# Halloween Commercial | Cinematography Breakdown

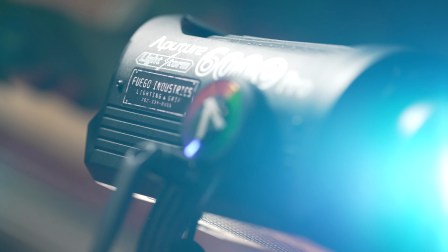4:10 One of the last things we added was a 600C coming through one of the open windows to scatter some moonlight throughout the room,
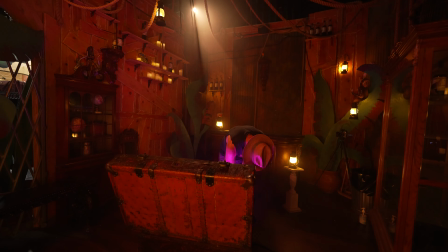4:16 and a warm backlight using another little Chauvet light that my gaffer had.
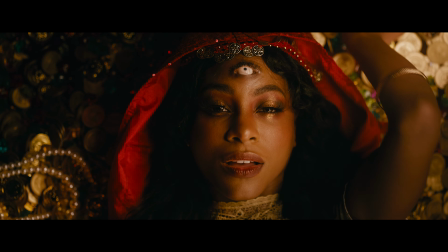4:20 We had another really simple overhead setup with our gypsy, and it was kind of a callback to Gwen Stefani and another music video Leslie did.
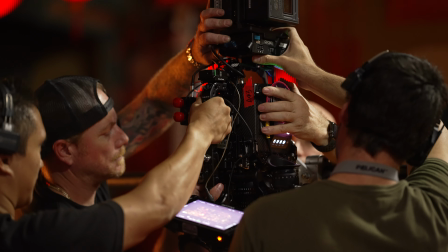4:26 We set up a goalpost, and I gave Hunter a spare stabilizer plate to quickly mount the camera rig onto the speed rail without having to change any of the camera rigging.
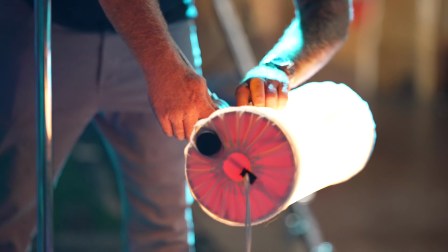4:34 For lighting, we just stacked 2 Asteras with the light socks on one side for a really soft push and a 4x solid for some negative fill.
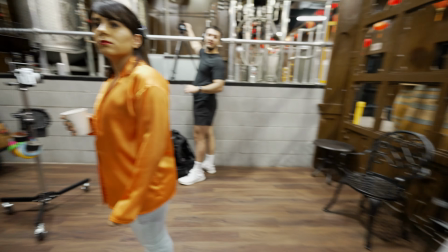4:43 What modes do I have that set at? On my backside, yeah, where I'm at.
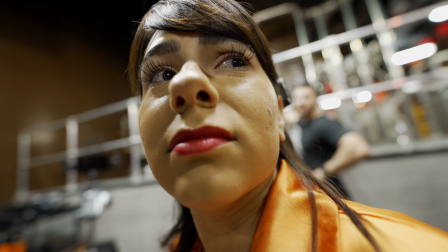4:48 And we had one more.
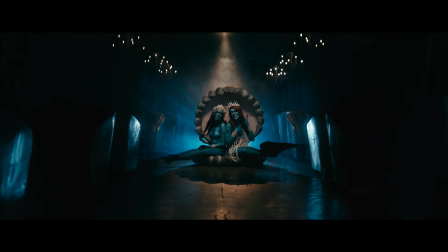4:51 The last setup I want to talk about is this really cool submarine set where we have 2 sirens sort of luring you in. This was our reference frame from our Scout, and I wanted to frame on the wider end to capture the really cool swinging chandeliers on the ceiling. That didn't leave much room for lighting, which meant we needed to rig something from above, and it had to be relatively light because we didn't want to overstress the arches because they're actually just made out of plywood.
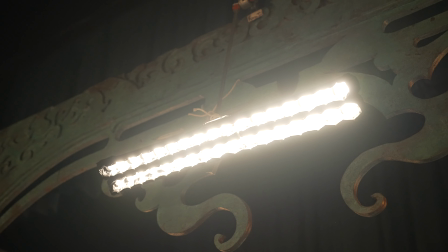5:16 We ended up going with 2 Asteras with LCDs as an overhead key,
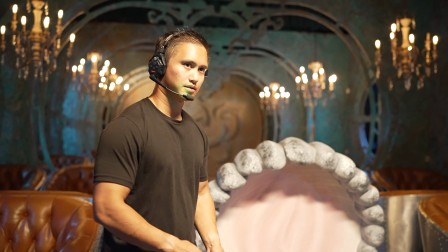5:20 and the set already had a little bit of ambient light spilling through the windows, which I really liked and just wanted to supplement,
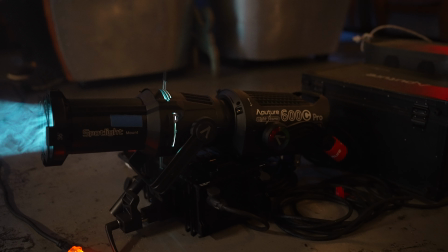5:27 so I snuck inside some of the set walls and peppered in some MCs just outside the windows to help lift some of that blue ambience.
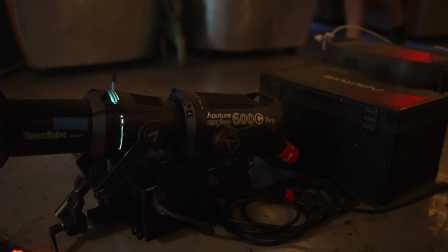5:34 Behind the scallop was a 600C on a spotlight mount to reflect a blue sheen across the aisle of seats,
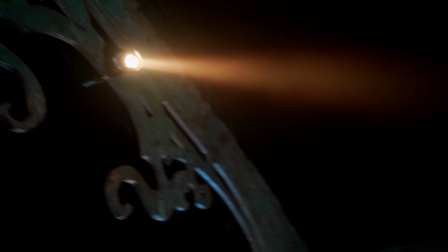5:40 and one of those Chauvet point sources as a rim for the scallop itself. We wanted to do a really slow push throughout the shot, so I just took a ride on a muscle cart with the easy rig, so we had a consistent speed throughout the move. I actually exposed some of these shots at 600 EI to help with some of the candlelight,
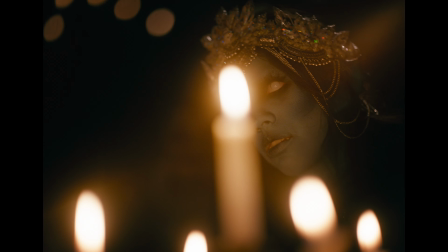5:58 but I also just really loved bringing out some of the texture from the LF sensor.
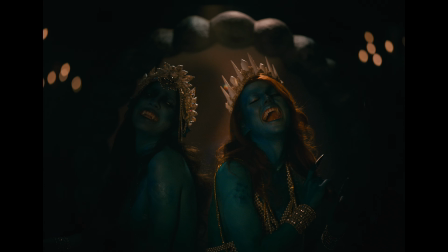6:03 A lot of that nuance is probably just going to be lost with YouTube compression, but it has a really pleasing quality to it,
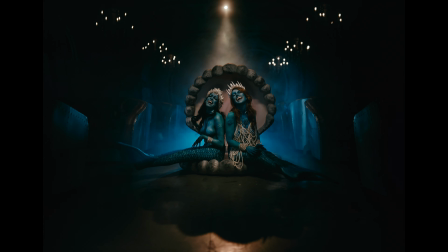6:10 and we all know how pristine these cameras can look, so it's nice being able to just sort of turn up that texture and accentuate what we already love about the
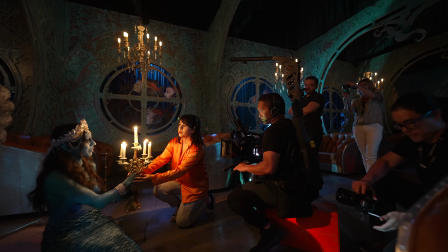6:18 Alexa. Hopefully this video was helpful in some way.
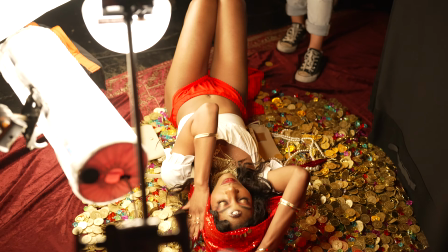6:21 These gigs are always super fun because you get to just be creative and have fun without being bogged down with overbearing clients or super cheesy content.
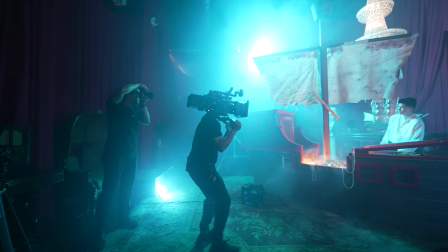6:30 I'm really happy with all the looks we were able to capture, and I definitely wouldn't have been able to do it without everyone on the team.
Dodge this.
If you're interested in seeing more BTS from this project, I'm posting full-length BTS videos over on Patreon,
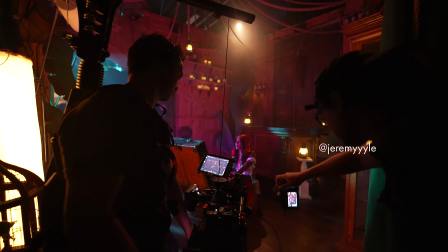6:43 where you can see some of my process and a little bit more insight on some of the creative conversations that we have between collaborators. Congrats to this week's winner for snagging one of my Is That a Red stickers, and if you want one for yourself, just comment down below with hashtag Is That a Red. As always, thanks for watching, and I'll see you in the next one.